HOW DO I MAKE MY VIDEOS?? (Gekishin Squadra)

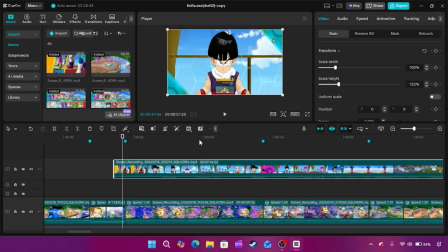It's the same thing, but this works way better because the way I do it is that instead of it being about the match, it's about moments, right?
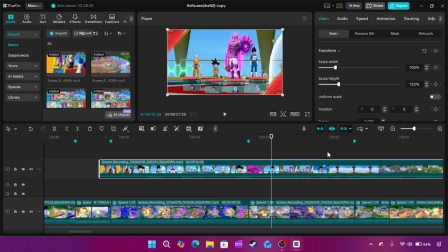I get several clips from the matches, essentially, right?
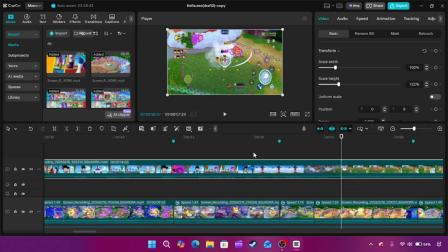Then what I do once I have all the clips is I put all of the clips on the side and I start editing the next match then I start editing the next match.
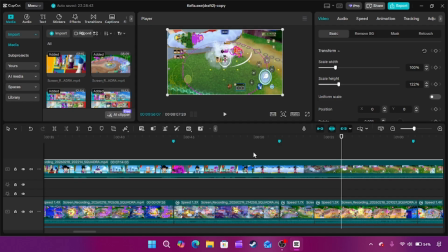And I do the same thing, and then I put it on the side, and I keep doing it for every single match. Then, once every single match has been edited down to be only the highlights,
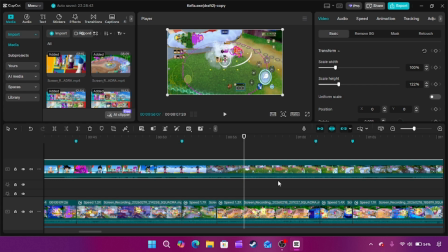I then kind of shuffle them in a random order, right? So, you know, for example, like how the order of sequence events could literally be like match 6, 5 minutes in. Then the next clip is match 2, 1 minute in. The next one is match 4.
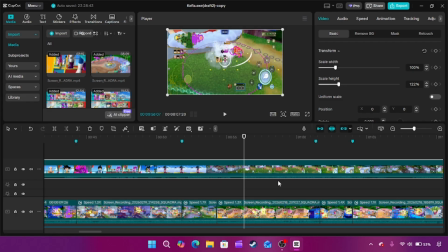10 minutes in, right? Like, the point is that, like, it's always keeping you guessing. It's always fresh. And it helps to not create dull moments in the video where it feels like you're just stuck on this one match. I try my best to avoid having multiple clips from the same match play right alongside each other.
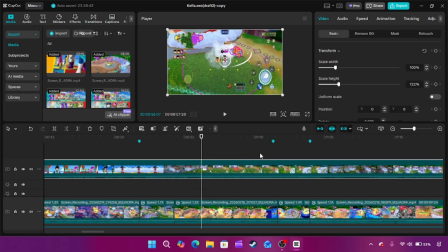I do my best to try to avoid that. But yeah, let me give you a very quick basic example, right? See what happens?
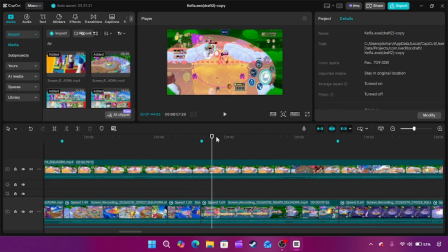Oh, we got the Kai. We're fighting. We get a kill.
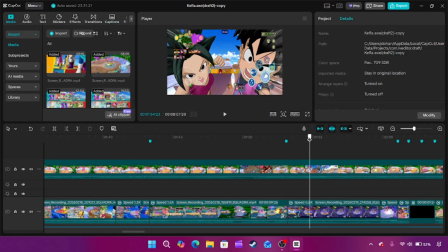And we get a dual finisher, right? That's very cool. That's a very cool clip.
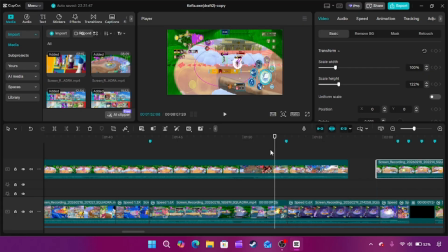But here's the problem. Let's look at this. Let's look at this. The problem is that while this is a good moment and it's a win, look how much time this takes.
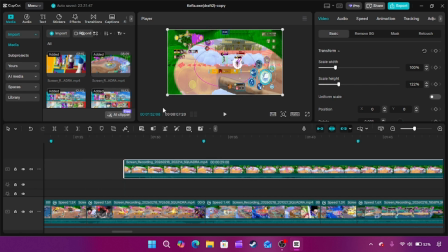This is a 29-second clip, which is just time that we don't have in a video like this. So what do? First of all, every single piece of gameplay in this video is changed to 0.
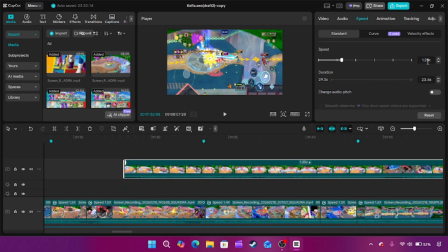Every single clip in the video is changed to 1.25 speed to not only just help make everything feel even faster than it already is, but it just lets me put more clips into the video.
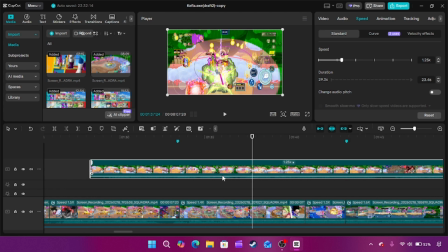And in some instances in the video, if I really need to like get a timing right, I will even speed it up by like 1.5 or 1.6, for example.
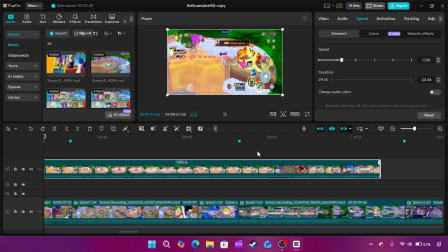So what do we do in a situation where we have a, okay, we shortened it.
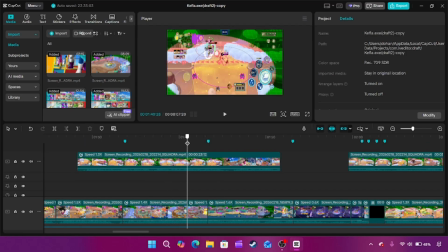It's 23 seconds, right? I would love to show the whole fight, but I very realistically can't, right? So what matters is the information that's given by the end of the clip, right? Because I'll be honest, the actual fight itself isn't insanely exciting, right? We barely have any skills.
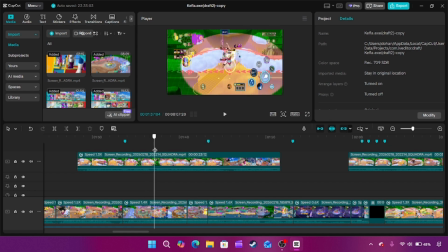We're just fighting for Kai. We're just, we're beating each other up. There's not like an interesting play here. What matters is that, their health is getting lower and we're the ones who are winning, right? So I would cut it, right about here, right?
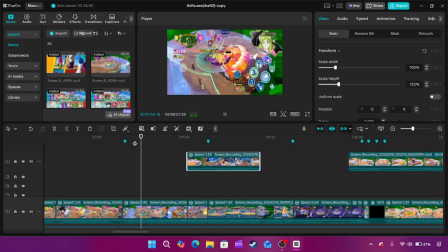So, like let's pretend like it's in the video, right? So it's like, look at this happening. Wow, amazing, awesome. Then it's gonna complete this clip.
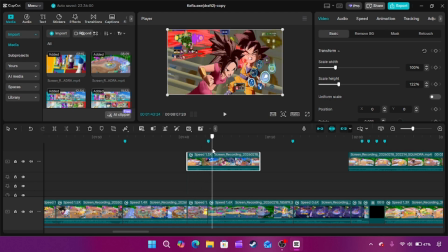You see how like it conveys everything you need to know about what happened in this fight in such a short amount of time, right?
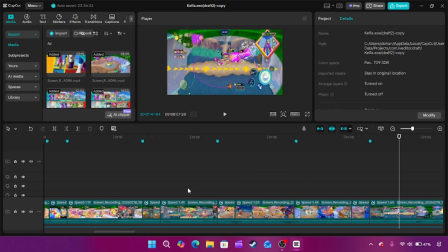I have to do edits like that for the whole video. That's pretty much how the gameplay side of it is, right? Like it takes a lot of slightly altering the speed of everything.
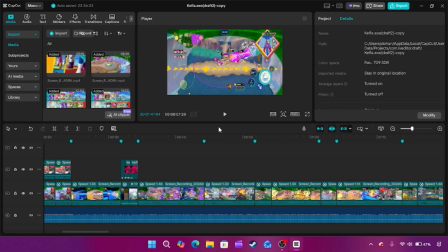Now for probably what is the most labor extensive part of all of this, which is music sync. Obviously I can't have, because it's Squadra, I can't have every like punch and kick line up with the music.
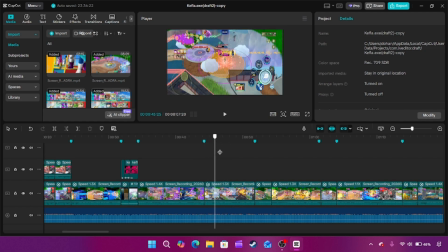That's just not how it works. So how I do it instead is that every time there's like a shift in the music, like like they finish like a line in the song, or it switches to instrumental, anything like that, the clip changes. That is something that is very important to me that happens in the video.